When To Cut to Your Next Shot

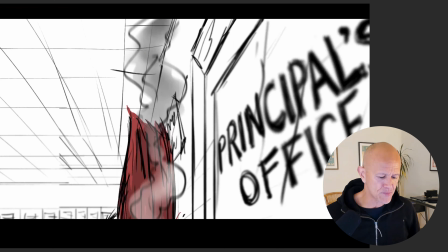And I have fulfilled that story point. I've gone from one point here, the principal's office, all the way to the smoldering head.
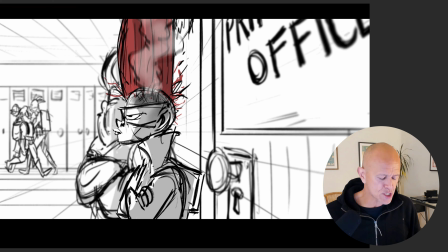By doing that, I've fulfilled both of those ideas. So now the next part of the story is I got to show them more clearly.
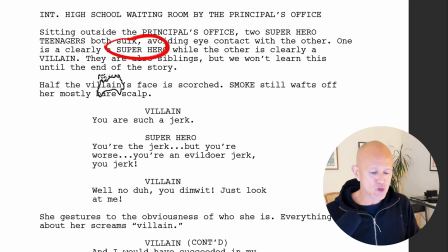I have to show the superhero very clear, and I have to show them sitting next to each other but not looking at each other. And then as I was boarding it, I came up with an idea that I hadn't written, and I think this idea will make the storytelling clearer, more clear. Boy, I don't speak very well. It's going to make it clear. So what did I have to do?
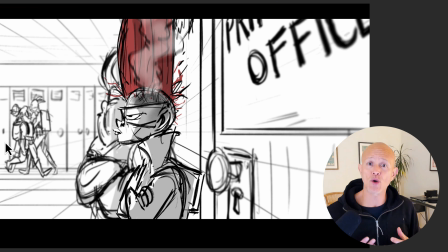So I thought, okay, I can't tell that story point in this shot where they're both calling each other a jerk. It wouldn't be clear enough. I'm starting the narrative and the story off without even really introducing this other character next to her.
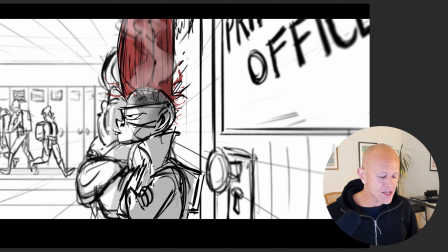So I knew I needed to cut to a new shot. And by cutting to this new shot, I'm motivating the cut,
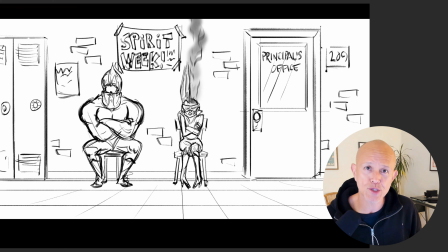or the cut itself is motivated because it's motivated to tell a new piece of the storytelling that I couldn't quite tell very clearly in this previous shot. So the cut becomes meaningful, and we want our cuts to be meaningful. We want our cuts to show new information or additional information that we couldn't clearly show in our previous shot.
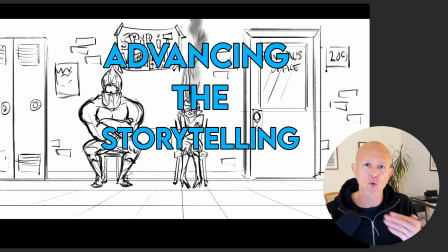And by doing that, we're advancing the storytelling. This is a term, by the way, that gets used a lot in the industry, advancing the storytelling.
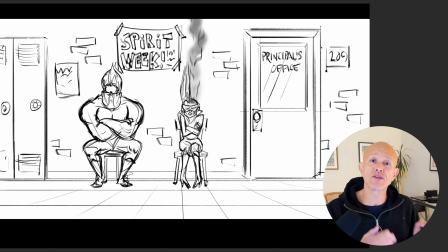So by going to this shot right here, I'm advancing a new idea and a newer part of the narrative that is the continuation of the story that I couldn't tell in this shot, which is,
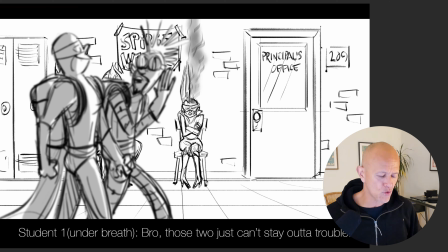I thought it'd be fun to show some students walking by in the foreground and talking about them and giving a little bit of exposition. So as they walk by, these are superhero kids. So he says under his breath, bro, those two just can't stay out of trouble.
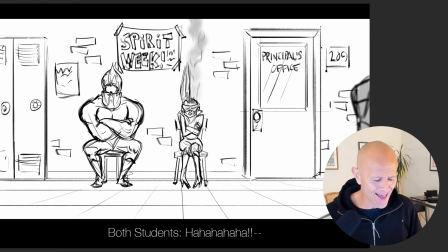Yeah. So they laugh as they go by.
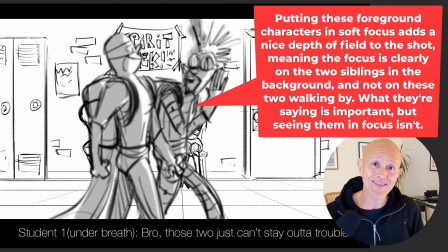And this piece of dialogue, those two just can't stay out of trouble, is exposition, giving the audience a little bit more context about these two characters in the background.
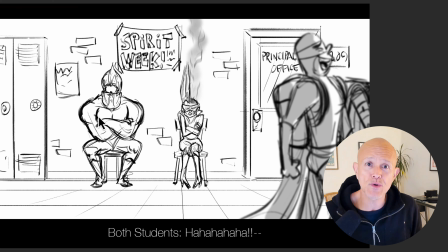And that information is that these two characters get into it often. They constantly get in trouble, and that's reinforcing that sibling rivalry that we'll learn later on in the story. So by doing this, it's telling the audience that these kids end up sitting in front of the principal's office probably 2 or 3 times a week.
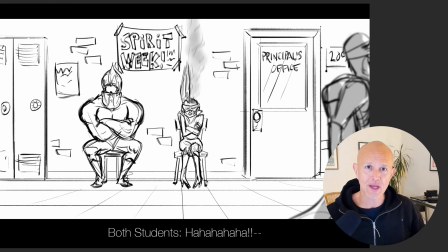And so that helps reinforce the story, gives us a little bit more context before we jump into it.
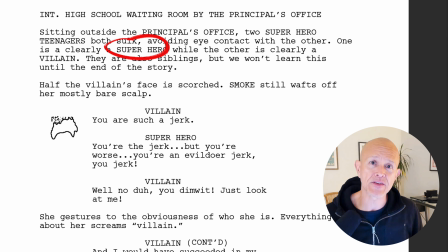So then after that part, which wasn't scripted, and by the way, these are things that we do on a daily basis working on movies. Majority of my career was at DreamWorks. I was there for 17 years, and I learned all this stuff while I was there. And I've noticed I knew a lot of great people that would do the same thing.
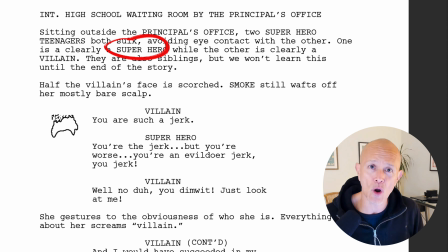You get stuff in the pages, you have ideas that are thrown in also by the artists all the time, whether you're writing dialogue or you're showing visual stuff. And as long as you're being dialed in on the theme and the story and what needs to happen, oftentimes your ideas end up in the movie. And that's a very satisfying and fun thing. So in this case, there is a piece right here that I inserted,
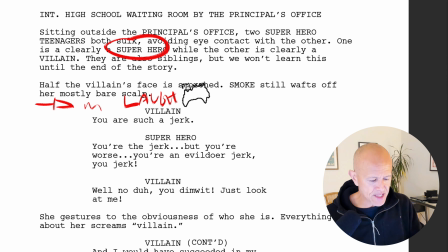and that's where the students walk by here and they laugh and they give us that exposition about these two getting in trouble all the time. So that's stuff that I added in here in this wide shot. And then I knew from off of that part, I needed to have this part where the villain says, "You are such a jerk."
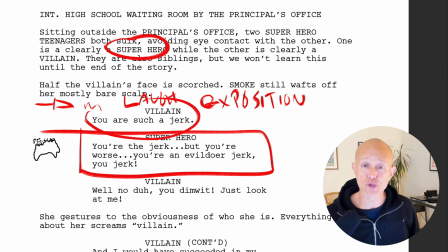And he says, "You're the jerk, but you're worse. You're an evil doer jerk. You jerk." So can I tell that piece of the storytelling in my current shot?
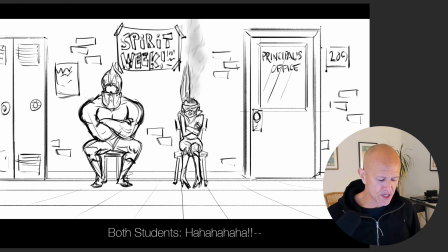And the answer is yes. So I'm not going to cut. I'm going to start that dialogue right here. As they go by, she says, "You are such a jerk." And then he says, "You're the jerk." So I can show them in this shot very clearly.
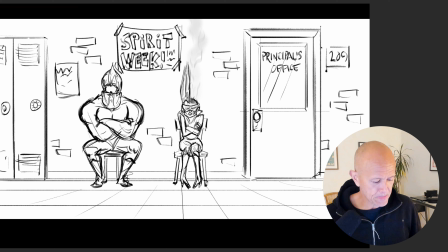It also shows their body language, which I couldn't show in the previous shot. It shows that the brother is sort of like leaning away from her. So body language is very, very useful in understanding and drawing out so that we get a sense of how they feel. So that's a piece of storytelling I could tell in this shot.
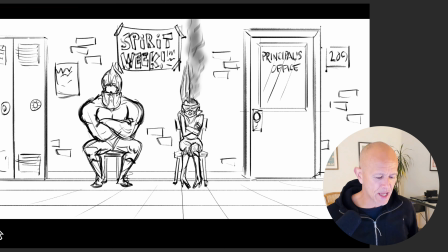The other piece is that I have a smoldering head going on here, and I didn't want to deal with it for the rest of the sequence.
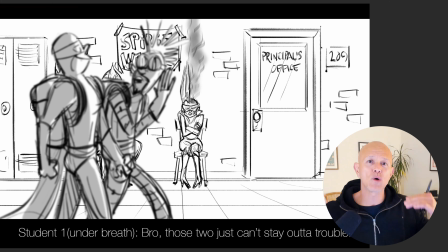I wanted the smoke to slowly fade out.
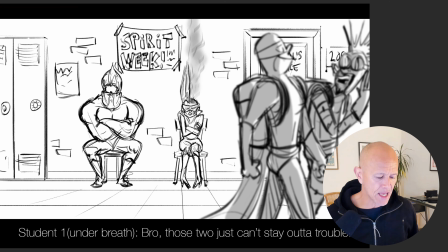And so as these guys walk by, I began to turn the opacity down on the smoke.